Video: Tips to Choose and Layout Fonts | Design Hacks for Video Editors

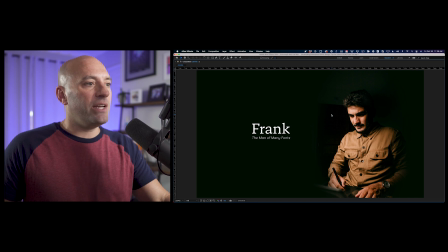(20:28)
But remember, you go full screen and all of a sudden, it's not too small. In fact, it feels a little bit more like a movie title. And if you pay attention to feature film titles, you'll notice a lot of times the type is really, really small on screen. And that's because those movies are intended to be seen on big screens, not little comp windows or little project windows in Premiere.
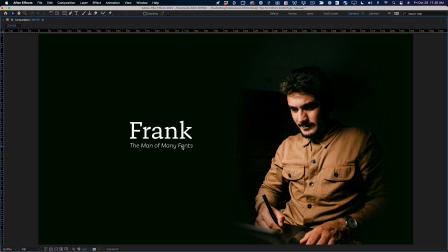(20:46)
And now that it's this small, this bottom layer feels a little bit closer to the top one than it did. And so I might just nudge it down a little bit and just kind of use my judgment. Remember, we're allowed to break thumbs or break rules of thumbs.
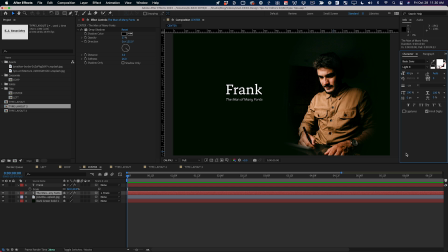(20:57)
So I can knock that down a little bit. And I might even change the color of it so that it's not pure white.
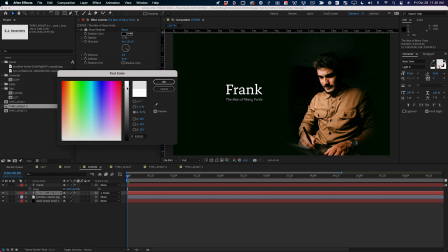(21:02)
I might bring it down to sort of a still pretty bright gray, just so that it helps the hierarchy.
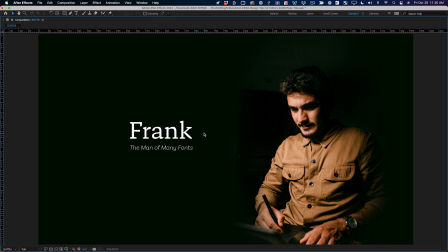(21:07)
And now the title of this movie, Frank, really pops. It's bold. It's the brightest thing in the scene. My eye goes there, which if you watch the first video in the series, you'll know why I did that. And then the secondary type here, it feels like it's connected to it, but there's a lot of contrast, and it clearly is secondary to this information.
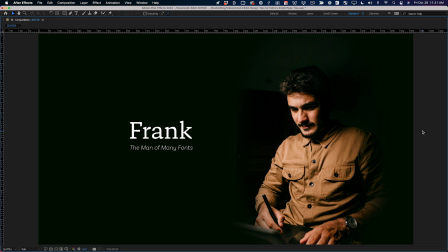(21:24)
And the whole thing is nice and small in the frame, and it feels considered. There's a lot of negative space around it.
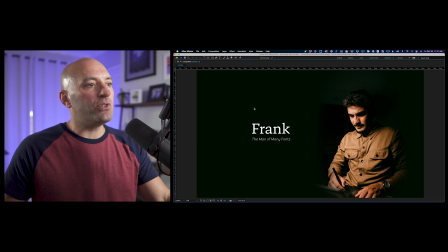(21:29)
Boom, I like it. So don't be afraid to go full screen, take a look, and then shrink that type way down.
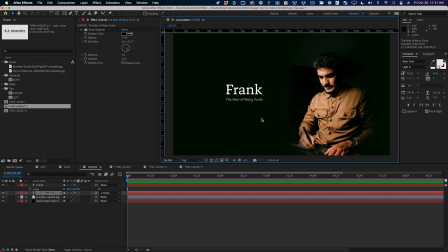(21:37)
If you look at this line right here at this size, it feels pretty small. But when you go full screen, it feels good. And those are my tips. Thank you so much. Make sure you're subscribed to this channel because this is part of a series and there will be more tips. Thank you so much for watching, and I hope you have a good one.